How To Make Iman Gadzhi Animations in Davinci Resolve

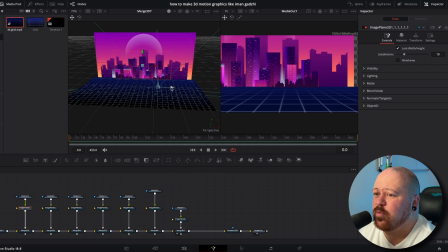[3:22]
now we've got our city scene built the way we want as we move around the scene you get that really nice parallax effect so now that we've got all of our city built out and in its own nodes we are going to change up the colors a bit so i don't like the
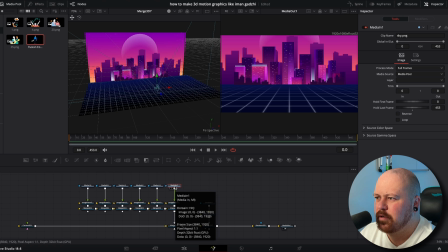[3:33]
way the colors interact with the background we want everything to sort of be the same
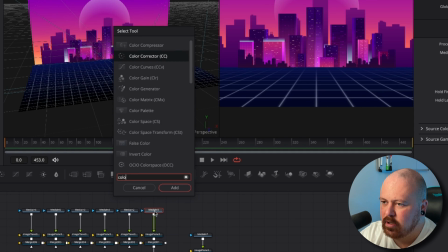[3:38]
so we're going to go shift plus and put a color corrector and then just with
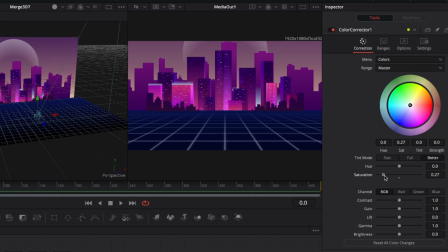[3:43]
this we're going to bring the saturation down to about 0.3 and then bring it over to blue bring the saturation up
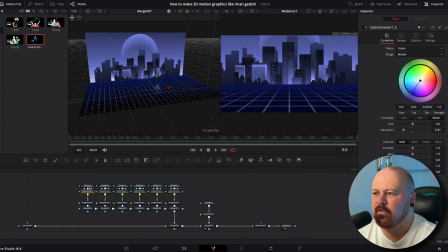[3:53]
a little bit cool we want it to be sort of like night time so now we've got more of a night time scene and it looks a bit better with the
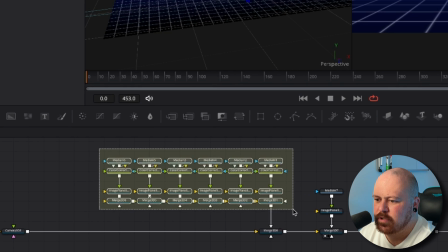[4:01]
background everything's that sort of same color tone and now you just highlight all this hit command g just group it all hit f2 to rename it and call it city. So this is just so our node section doesn't get super busy and we can stay nice and organized.
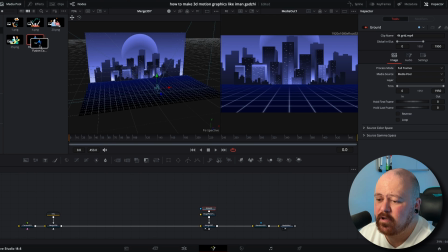[4:18]
All right now we've got to fill out our scene with some stuff. So the first thing we've got is this character that I animated. If you guys want to learn how to animate 2d characters and everything watch out for my next video and make sure you subscribe because I'm going to be running you through exactly how I animate 2d characters.
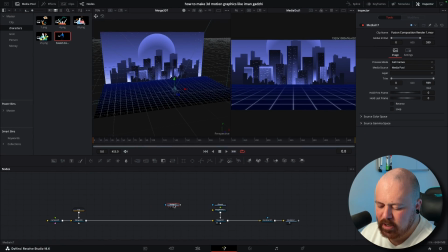[4:32]
So in this we need to put another image plane.
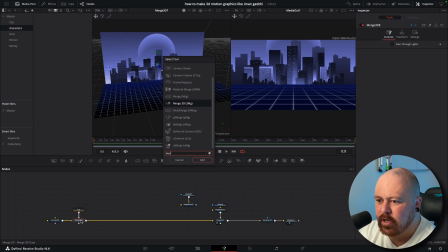[4:35]
All these nodes for this are all basically the same thing and then we put another merge and bring that in you can see it's just way
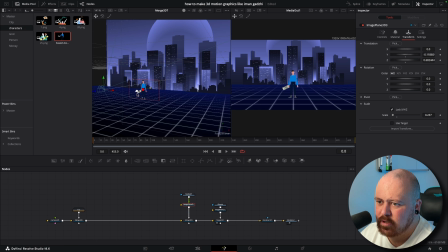[4:43]
too big gonna scale it down a lot bringing him a bit closer to the camera and we are gonna get this color corrector and see what it
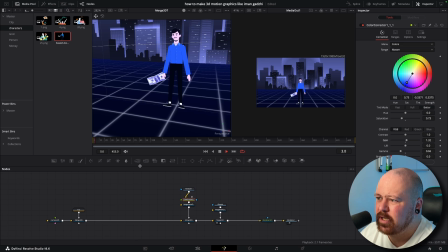[4:50]
looks like on the character okay so now it's got a bit of that bluey tinge but it matches the scene a bit better so that is basically all we do for our 2d character all we need to add in now is a shadow we just want to copy all of this command C
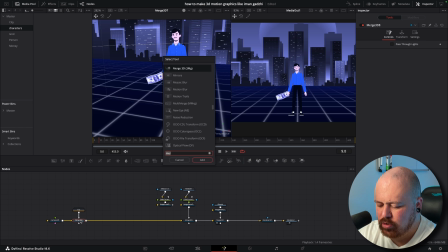[5:05]
command V put it into another merge and then come into the image plane and we just rotate it on the x-axis 90 degrees no 270 degrees sorry
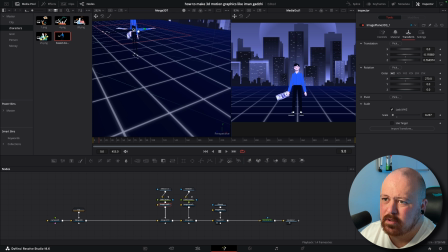[5:16]
and then we bring this down onto the ground plane and then move it back come into our color corrector and we can just bring gamma
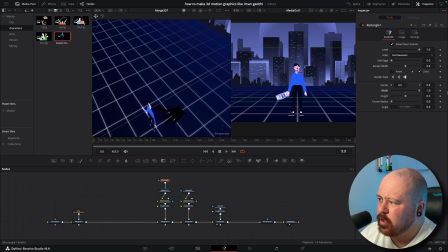[5:28]
all the way down now we just put a rectangle on top bring the width and the height all the way up bring the level down and then put a gaussian blur so now you can see here we've got a nice shadow for our character now we can just start building out a few
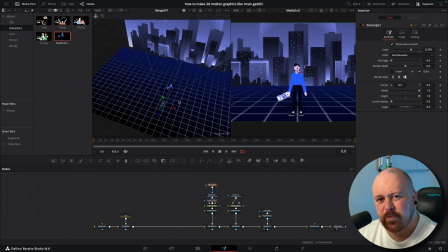[5:46]
more of our elements so iman likes to use these sort of transparent boxes to show text in these scenes so to get that bring in a background node plug it into an image plane and plug the image plane into another
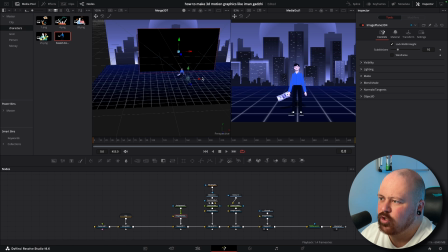[5:58]
merge bring that forward and it's obviously way too big and then we put a rectangle bring the corner radius up bring the width down
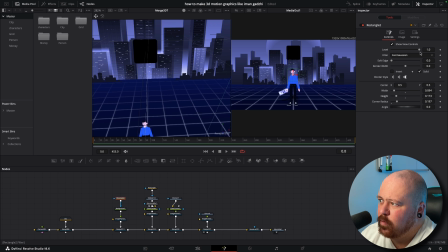[6:08]
and bring the height down and we can just bring the level down to like 0.7 ish and make the color like a blue cool that matches the scene really nice now you're not going to really be able to see them
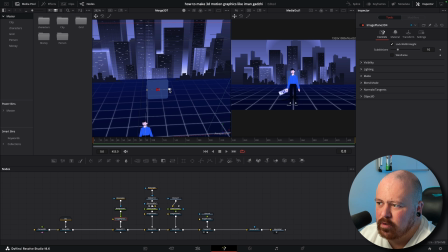[6:22]
I want it to look sort of like frosted glass so you can bring it down bring it across and maybe rotate it a little bit on the y-axis and now we can just copy that as many times as you need I think they're even probably a bit too big still let's just
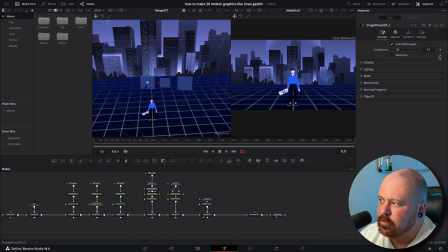[6:37]
scale it down to like 0.7 and then same on these now just in between the background and the image plane we're going to put a glow node
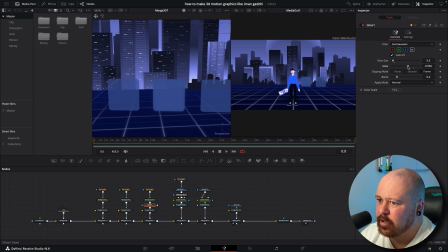[6:45]
and the glow size down bring the actual glow up bring the glow down as well and then bring this down to like 0.5 so you can see there just that glow node gives it a bit more of that like frosted blurred look now we're just going to spread these out a little bit so
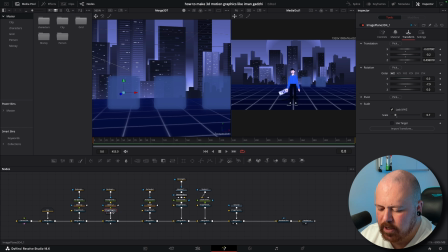[7:01]
we've got to add some text in so we just grab our image plane go shift plus put a merge and then we add a text node on top and we're going to use the rubik text it's just a nice clean text and we just go one bringing it forward
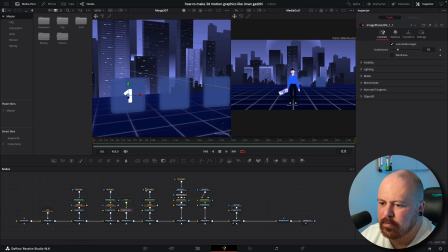[7:17]
just a tiny bit so it sits like in the frame properly now lastly we want to spread these out even more because we need to add the